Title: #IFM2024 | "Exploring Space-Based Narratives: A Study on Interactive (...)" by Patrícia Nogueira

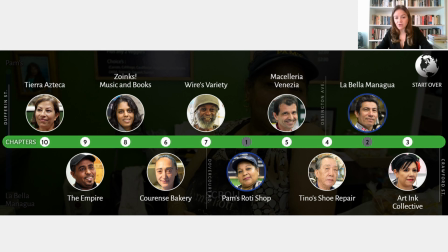(16:27)
So the interactive documentary is built as a linear narrative that opens the interaction to explore additional contents for each subject. Along the way as we walk in the street and explore the surrounding space, there are click-level pinpoints where we find information about communities across the world that live in Bloor Court,
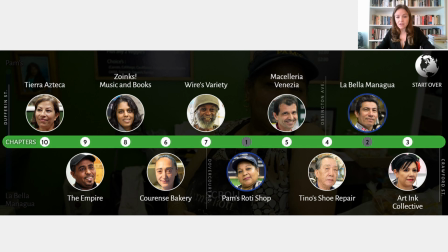(16:46)
as well as archival photographs that fade in and out with the contemporary view of the street. Tuesday, World in Ten Blocks presents the neighborhood as facts mapped and documented, reconstructed online as an approximation of the street as public space. As a spatial representation,
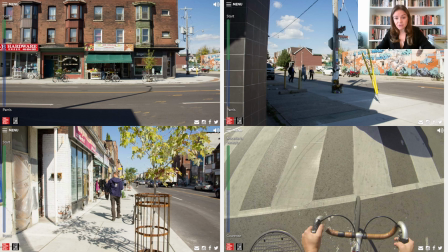(17:06)
the interface offers specialized images of the streets and the interaction becomes the mode of navigation and exploration that simulates the audience's embodied movement. The user is in place within the expansive, realistic images of the streets combined with the urban ambient sound,
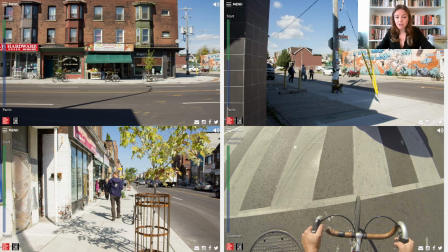(17:24)
reinforcing the familiar action of walking through space, transforming the everyday practice into an embodied experience that contributes to achieve a sense of place. At the heart of the world in 10 blocks lies an interactive strategy that
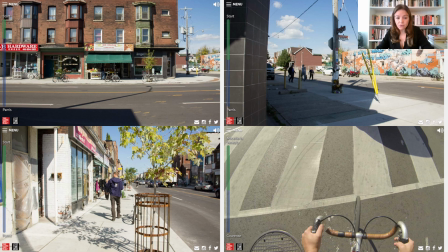(17:39)
invites viewers to embark on a virtual journey through the vibrant streets of Plurcourt in Toronto. Drawing inspiration from Le Ferre's concept of production of space, I consider this documentary transcends the confines of linear narrative,
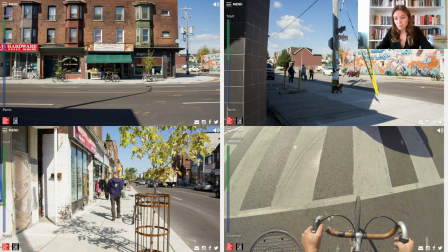(17:54)
offering viewers the agency to navigate and explore the spatial dimensions of the neighbourhood at their own pace. Through this interactive engagement, viewers become active participants in the creation of spatial narratives, weaving their own stories amidst the urban life and the cultural diversity. And to final considerations,
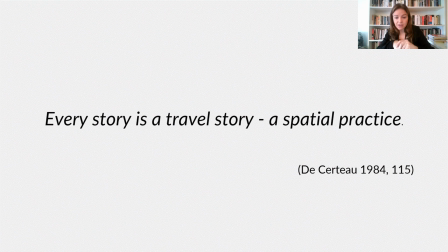(18:16)
I say that both documentaries analyzed offer a compelling exploration of spatial narratives within the context of interactive documentary. With such an interactive strategy, the documentaries transcend traditional modes of storytelling,
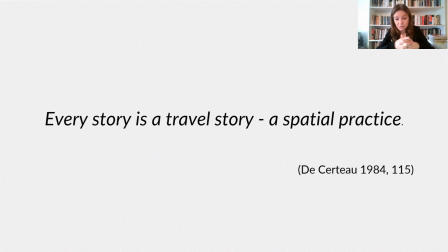(18:30)
offering a rich and immersive experience that celebrates the complexities of displaced communities and the diverse cultures of human experience. Thus, the notion of space transcends mere physical dimensions. It becomes a canvas open which narratives unfold, identities emerge, and communities thrive. Central to the interactive experience of these documentaries is the simulation of walking around the space,
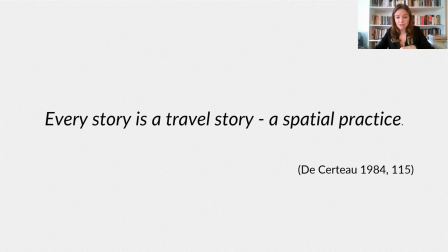(18:55)
a strategy that expresses the embodied spatial practice, as articulated by Lefebvre and de Sertou. In this seminal work, The Production of Space, Henri Lefebvre invites us to perceive space not as a static entity, but as a dynamic product of social practices, power relations, and cultural meanings. The author emphasized the role of everyday life in shaping the social production of space. Similarly, the documentaries analyzed immerse viewers in the lived experience of the camp and the neighborhood's inhabitants, capturing the rhythms of daily life and the nuances of human interaction. As viewers navigate the virtual spaces, they encounter a mosaic of human stories and small businesses, cultural landmarks, and personal testimonies, each contributing to a constellation of spatial narratives that shape the interactive experience. By providing contextual information, personal testimonies, and historical backgrounds, these documentaries imbue physical locations with cultural and emotional significance, turning them into meaningful spaces of encounter and engagement. Moreover, from the audience's point of view, while navigating through the space and engaging with the contents, more importantly, with the subjects, refugees and the immigrants, the viewers are choosing their paths along the way and creating a personalized narrative.